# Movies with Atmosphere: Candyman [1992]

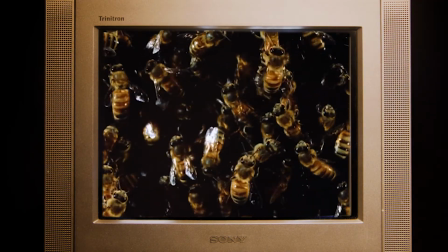(4:07) I'll split you from your groin to your gullet.
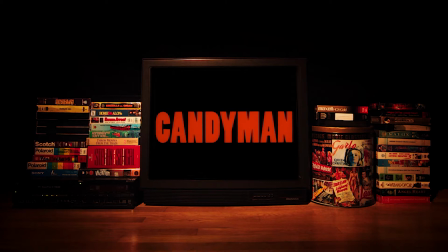(4:12)
Spooky stuff, but what makes it even more unnerving is the calm, controlled hushed tones of actor Tony Todd.
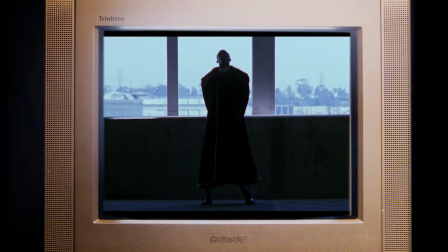(4:20)
Did I mention Tony Todd? His performance is another big sell for this movie.
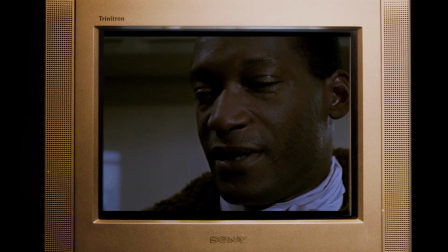(4:27) Your death will be a tale to frighten children, to make lovers cling closer in their rapture.
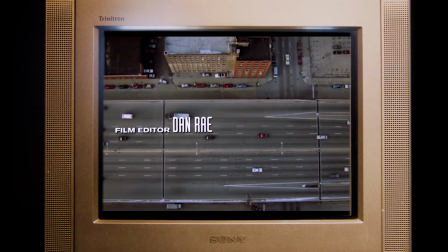(4:34)
Next, a little subconscious humor in comparison.
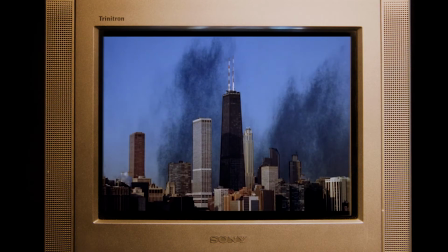(4:39)
Cars swarming around the city, and now bees swarming first in a mass, then over the skyline of the same city.
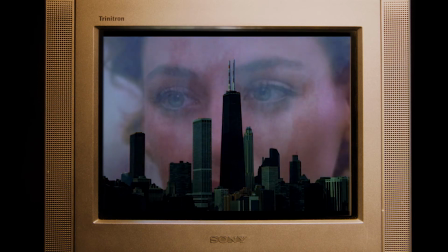(4:45)
And the menacing voice bleeds out into the face of our lead character, set to something like a Dracula lullaby.
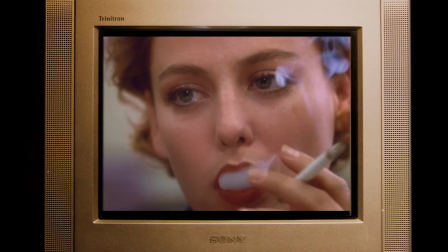(4:52)
We get this one shot of the real world, and then we're immediately pulled right into another daydream.
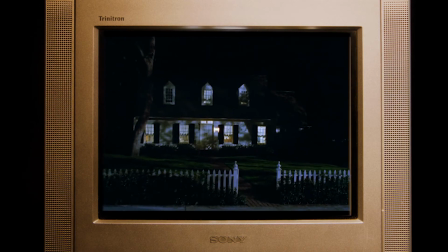(4:58)
This time, in the form of a student telling a scary story, an urban legend.
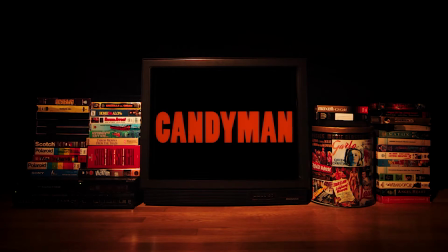(5:04)
The atmosphere has formed and wrapped its protective bubble all around us. We're barely 4 minutes into the film, and already all three elements are firing on all cylinders. Dreamy camera moves, unnerving sounds,
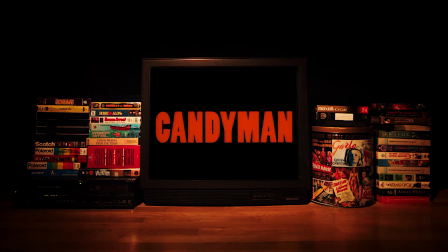(5:18)
and just enough of the plot to start to draw you in without showing too much or being over the top. Until, that is, the biggest mistake in the movie. We're supposed to buy Ted Raimi as a bad boy.
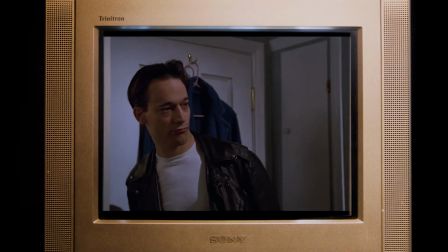(5:32)
A bad boy in corduroy pants.
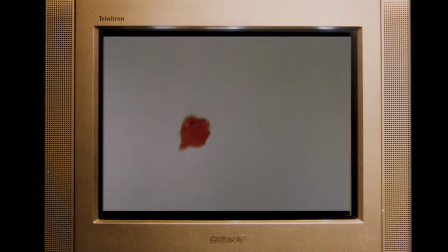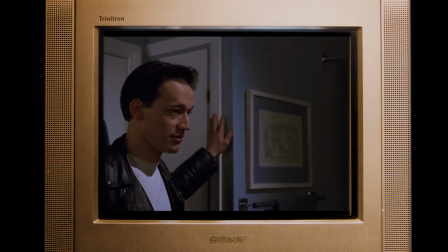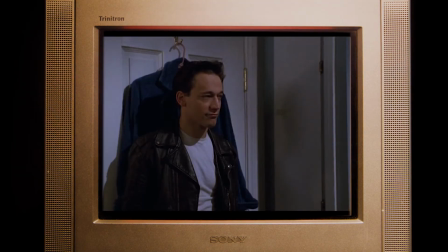(5:49) No?
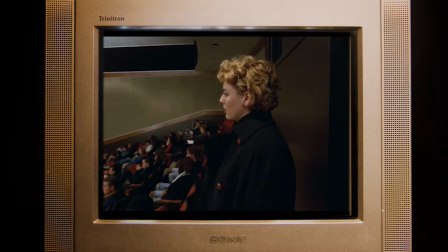(5:54)
So, we're back in the real world. The setup is Helen, our lead character, is a grad student studying urban legends,
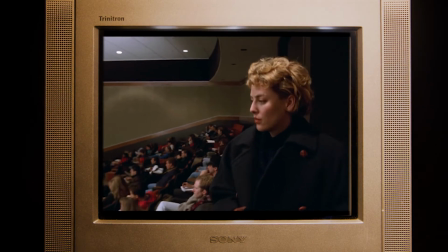(6:02)
particularly the story of Candyman, a killer who's summoned much like the real-life urban legend Bloody Mary.
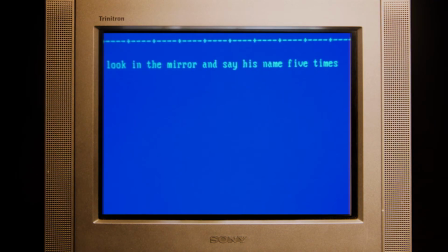(6:08)
Say the name in the mirror 5 times and he appears behind you. With his hook for a hand, what happens next is a safe bet.
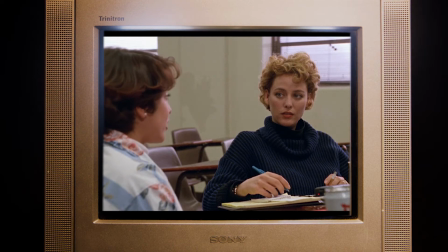(6:15)
So far, her research has been routine. She records interviews about the legends and makes a bunch of academic conclusions.
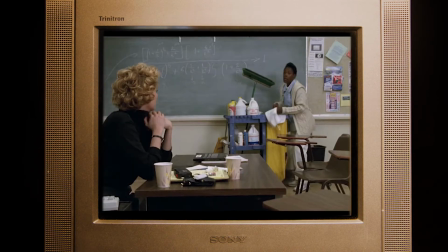(6:23)
But when she hears a version of the story associated with a real murder in the local projects,
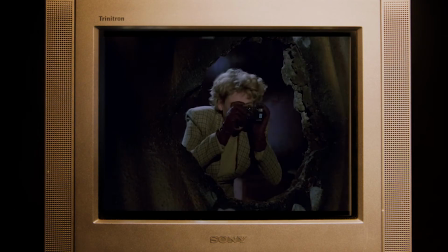(6:28)
she decides to dig deeper, and her life turns into a nightmare a little more with each clue.
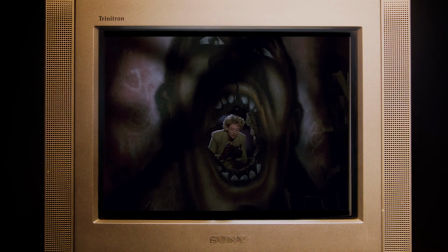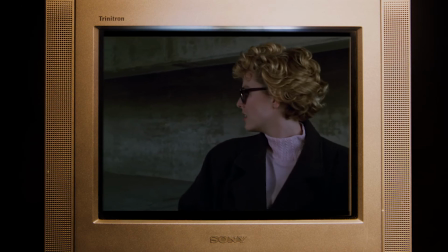(6:42)
The suspense is often accomplished through sweeping, flowing camera moves and Steadicam shots.
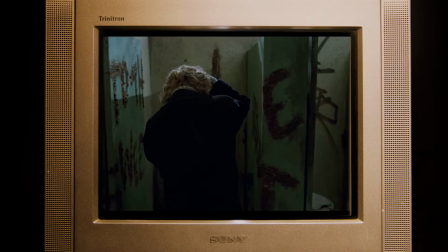(6:48) Who is that?
Like peeking your head around a corner to see what's there before you enter the room.
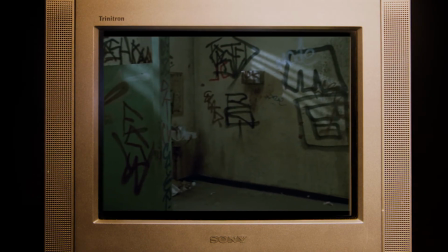(6:54)
Only this time, you're not in control of the peeking. The movie is. It's evident throughout the film in the establishing shots.
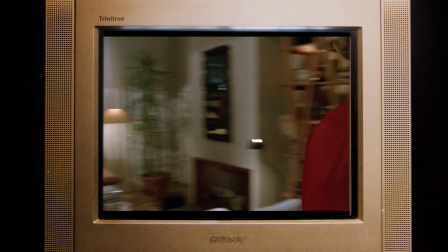(7:05)
And in this early scene in Helen's apartment, the camera flows from this side of the room to the other,
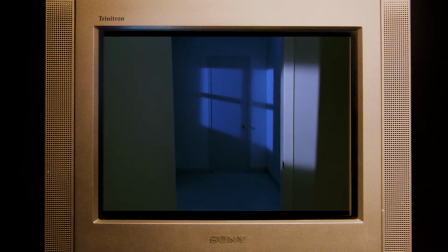(7:11)
pushes slowly in on a dark, empty apartment next door, and then slowly pulls out.
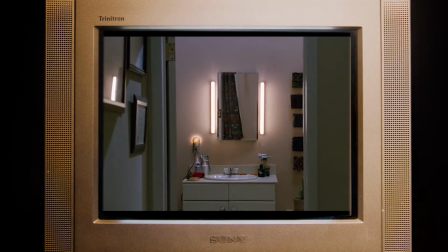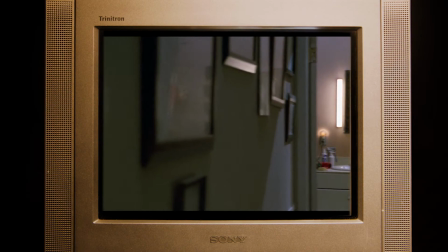(7:25)
Swings around, and pushes back in on sleeping Helen.
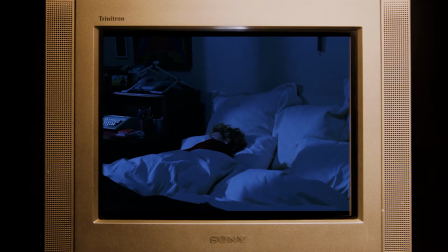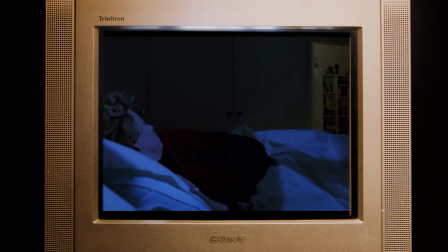(7:38) Trevor?
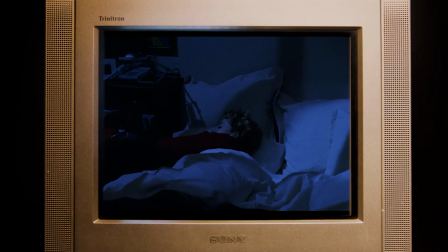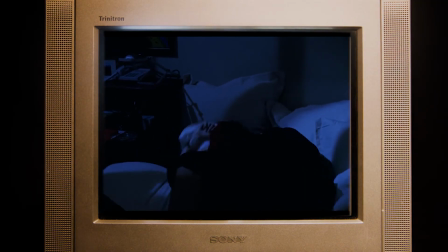(7:47)
Just in time for a false scare from her husband Trevor.
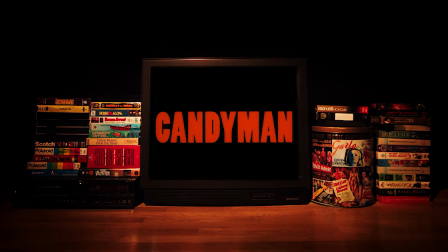(7:51)
The movie is building tension by taking control of what you see, almost like you're being compelled along in a hypnotic daze. The slow, sweeping moves are definitely something dreamy, very unlike the bouncy movements we make when walking normally, when we're in control.
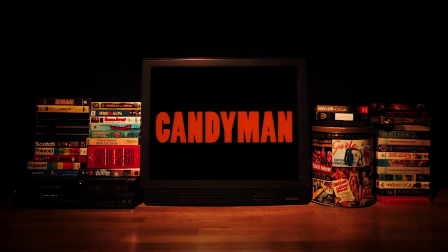(8:08)
But we're not in control here. The movie is. The next scene in the public housing building has similar stuff.
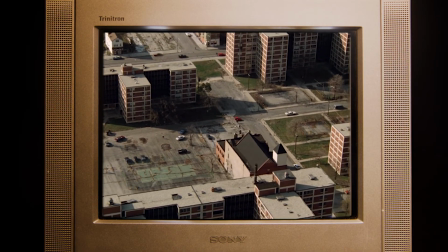(8:15)
Big overhead perspectives we don't see much of in real life. Smooth, sweeping camera moves out of our control.
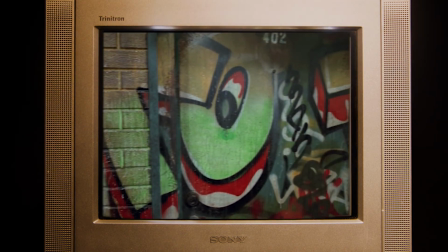(8:22)
The movie telling us, like an unconscious dreamer, what we're going to see next.
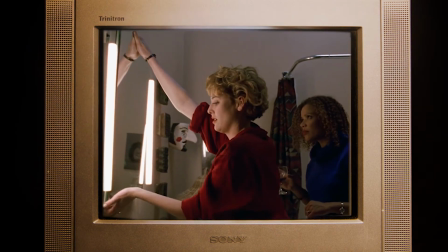(8:29)
Something else I really like in these scenes. Not only do they mirror each other in the framing, but Helen's apartment and the one in which the murder happened are actually the same layout.
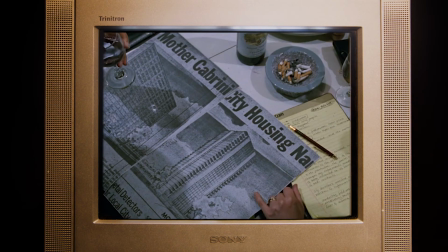(8:38) That's not Cabrini Green. That's this building, Lincoln Village.
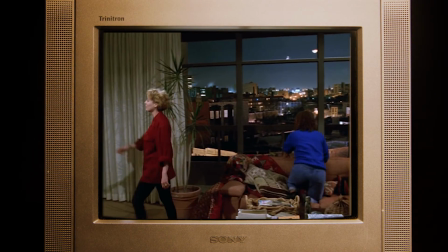(8:43) My apartment was built as a housing project. They covered the cinder block in plaster, and they sold the lot off as condos.
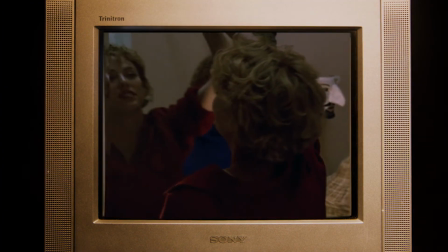(8:52)
It's a thematic way of saying Helen is already close to the story. The main difference, of course, is the intensity in the scenes.
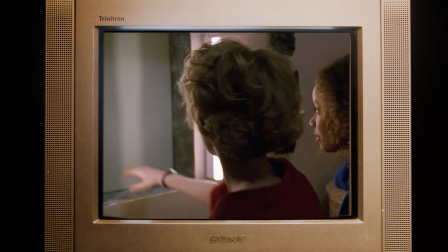(8:59)
Helen and her friend are spooking each other a bit with the ghost story here, but the danger is suddenly very real at the murder location, which is guarded by gangbangers.
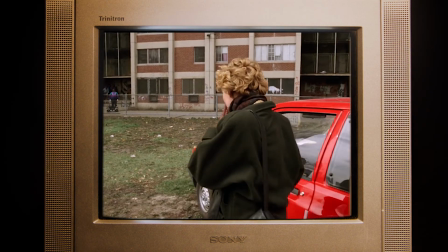(9:09)
Much scarier in the moment than any urban legend. It's a dose of reality that Helen sorely needs, but it doesn't really take.
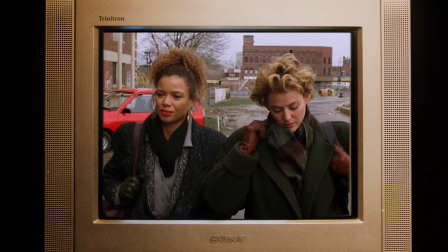(9:17)
In fact, it's really just a misdirection from the main danger in the story, which is Candyman himself.
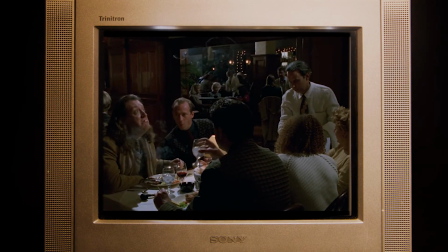(9:27)
This scene is a great example of sound at work to build the atmosphere. Right from that first transition into the scene.
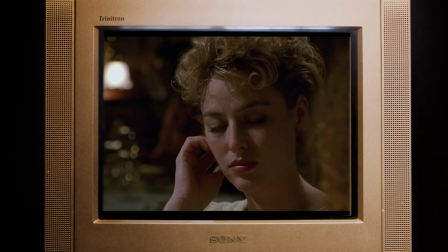(9:36) Candyman.
Helen's snooty professor recounts Candyman's backstory.
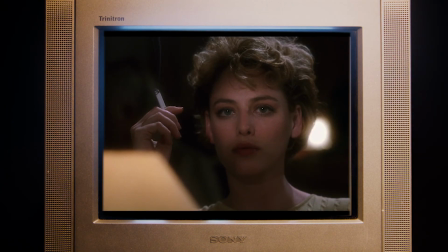(9:41)
As he tells the story, sound effects play under Helen's reaction. Notice the slow camera push-in as well.
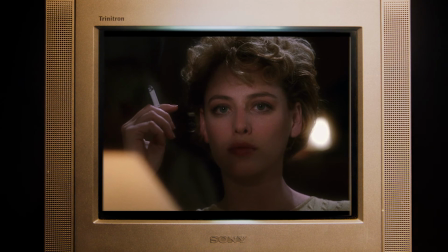(9:49) They chased Candyman through the town to Cabrini Green, where they proceeded to saw off his right hand with a rusty blade.
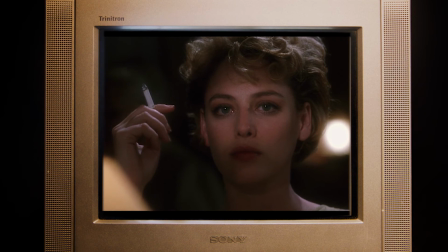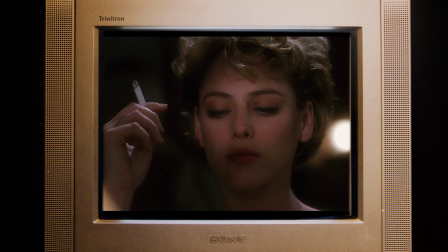(10:01)
They get louder as the story gets more horrible, and Helen gets more horrified in return.
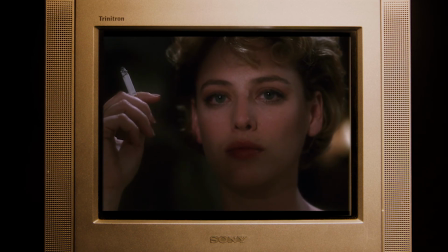(10:06) Beginning of his ordeal. Nearby, there was an apiary. Dozens of hives, filled with hungry bees.
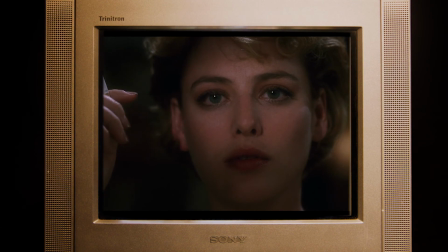(10:16) They smashed the hives and stole the honeycomb and smeared it over his prone, naked body.
If you listen closely, you'll even hear the sound of the other diners in the background drop out, really drawing you into the story.
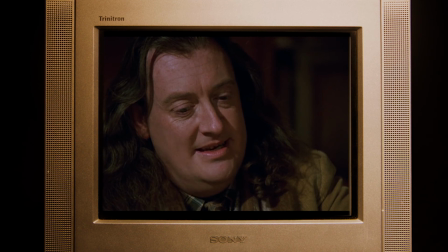(10:32)
Even the choice of this actor contributes. His voice is very distinct, great for a storyteller. And that laugh.
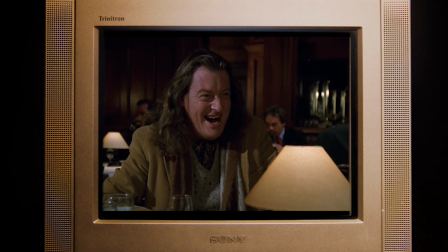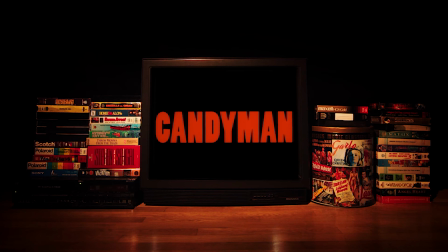(10:47)
Without giving too much away, Helen continues to lose her innocence scene after scene as she's drawn into the story. Her obsession with the Candyman legend eventually pushes her so far as to commit the ultimate sin of a folklorist, becoming part of the story.
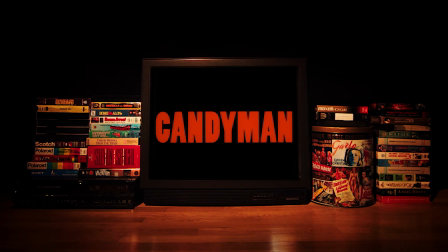(11:04)
It just keeps getting worse and worse for Helen, and for us. There's a lot more to Candyman. Themes of lust, loss, hubris, and staring into the abyss. For the horror fan or the moralist, there's plenty to sink your teeth into underneath the surface.
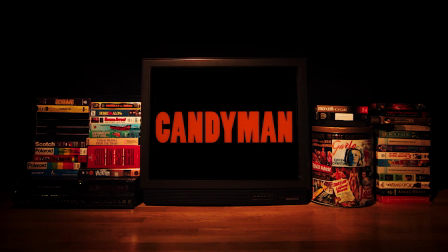(11:22)
It's worth a watch. And while you're at it, keep an eye and an ear on the way it draws you in to its atmosphere.